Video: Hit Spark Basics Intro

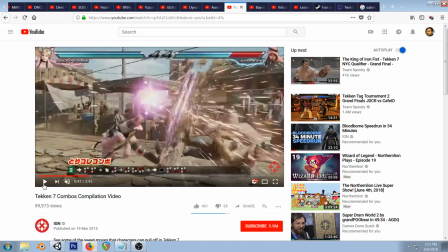19:40 tekken used to have some really bad effects in my opinion again great animations excuse
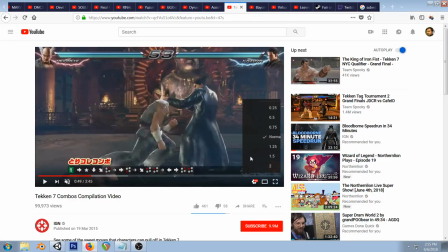19:47 me I think they really some cool stuff so this one's neat because it's sort of a lot of times you think of like the impact space in like screen space these ones happen a little bit more in like
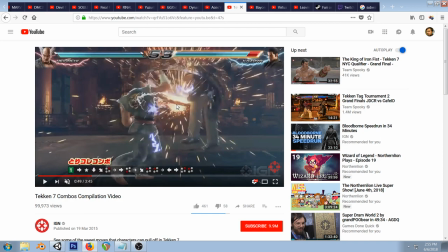20:00 real space so these like sparks shooting out in the direction of the force
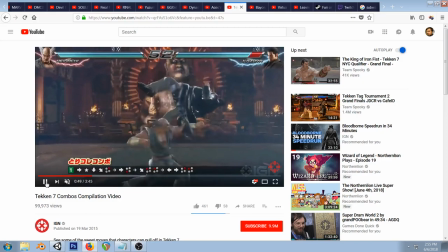20:03 and I thought there was some that even went
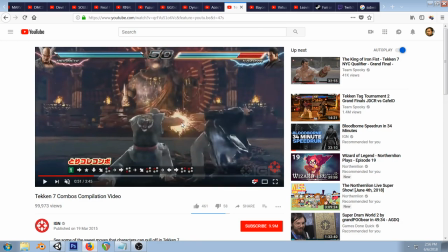20:11 against it because they're all effects used to be like that where they have these effects like here like on his elbow you just think they even here I think don't think
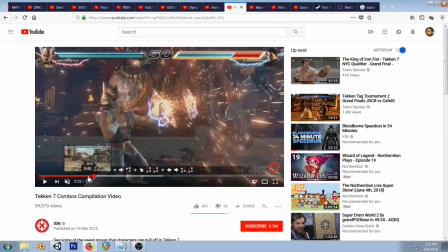20:18 they look great but these bigger ones look dope I really liked on that juggle excuse
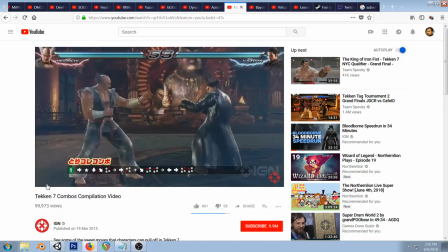20:28 me sorry I'm not used to talking so much how
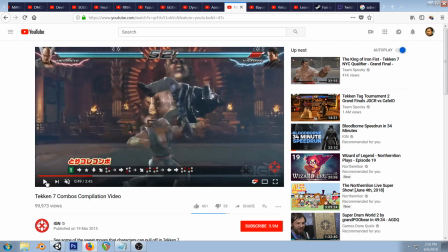20:33 right here is this just particularly nice it just really frames the action
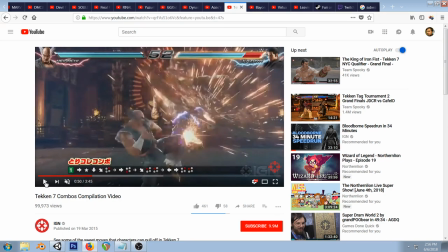20:40 you know you got boom we got the impact those sparks quickly get out of the way and
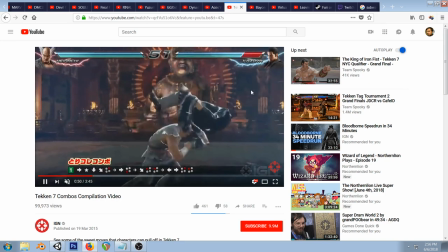20:46 you're left with kazoolia being right here I'm getting tossed around and it's nice you know you
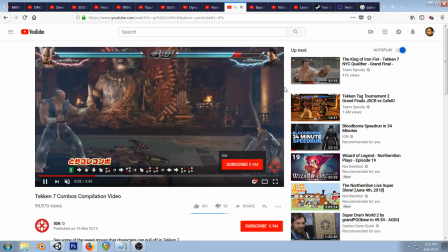20:54 know of course they just look awesome by themselves but it shows the direction of the impact just
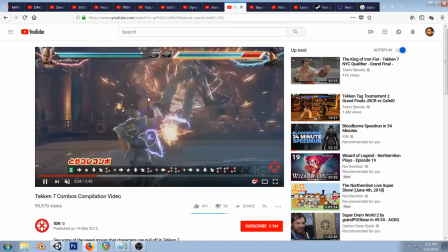21:03 another thing to keep in mind you know they have like a swirly effect using a post-process sort of shock wave ring
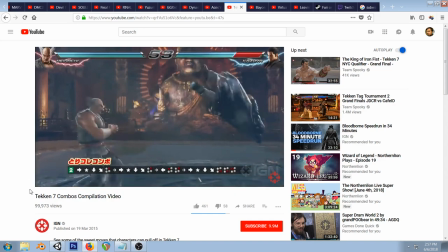21:09 there and then the actual like sparks flying let's
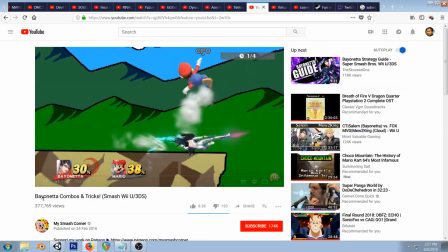21:15 see run a bayonetta oh no this is a smash this one was cool because and I couldn't I swear I've seen them in Kirby games you know some of the same developers but
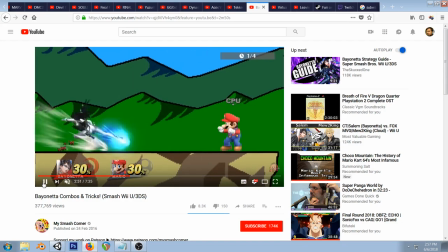21:31 I couldn't find footage of it but it's on smash so you know similar to those soul caliber ones I have
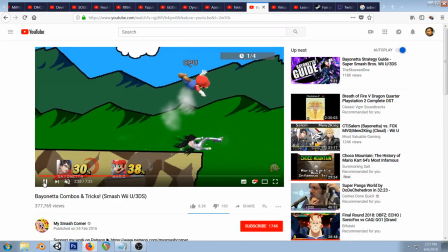21:37 these things just like these weird like half shock waves like shooting out they almost look like attacks they look really nice again
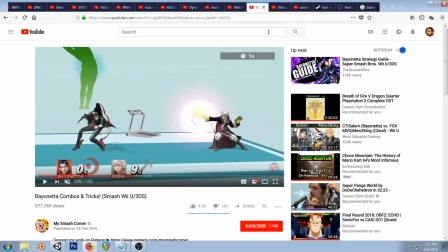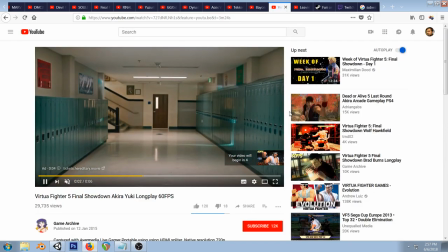21:52 i don't like to like poo poo too much but i remember getting into
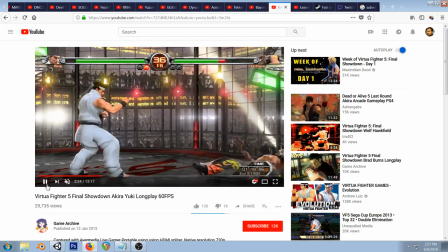21:57 arguments with people about you know they don't like the you know huge explosions like in tekken and things like that i think it's a little bit silly but one of the reasons they exist because we can't necessarily like you
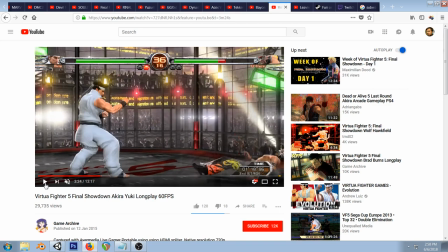22:12 have to make some really nice sort of dynamic animation stuff if you wanted to show impact of like you know bodies hitting bodies and so when you don't have effects like that
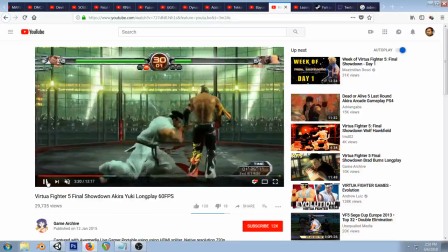22:24 you sort of get stuff like this where it's like was he getting hit the only way we could tell is by
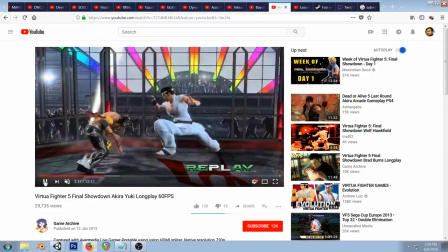22:30 looking you know having familiarity with the game or looking at the life bar and you know that looks bad you know you'll see
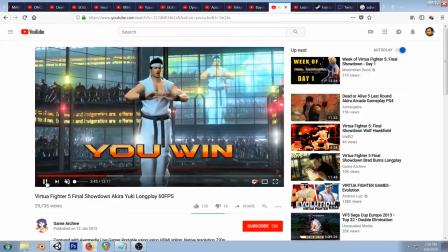22:38 some games that even if you like evade an attack it'll show an effect to show that it didn't physically whiff like there was like a property that caused it to
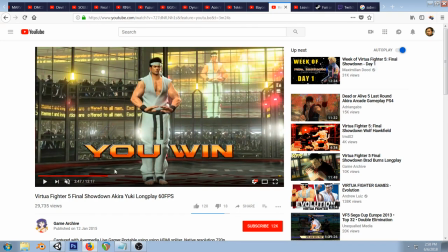22:47 whiff anyway
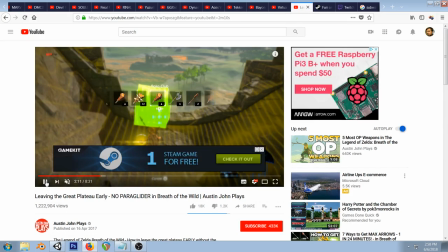22:52 and here this is actually a fun video if you want to check it out he leaves the Great Plateau in Breath of the Wild early it's just kind of a fun sort of
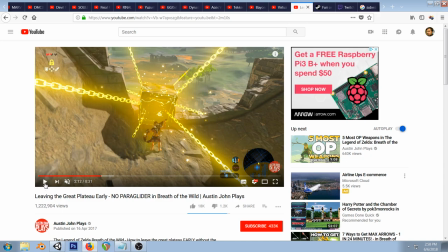23:03 I hadn't played Breath of the Wild but they have some great effects that I am probably going to steal so when this hits you can see how it does some really neat that's not the one I'm looking at but when he strikes with the club
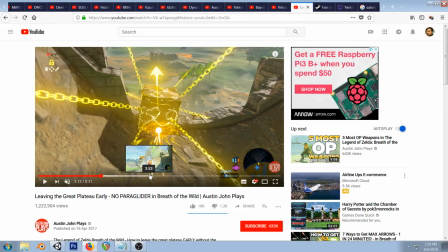23:23 you have this shockwave actually have this effect going in and then it pops back out
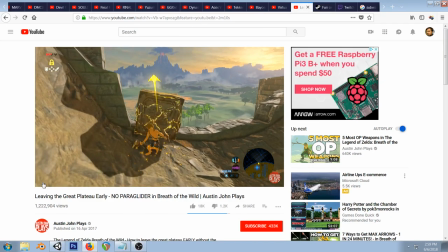23:30 and then it pops back in again so it's almost like a threefold sort of animation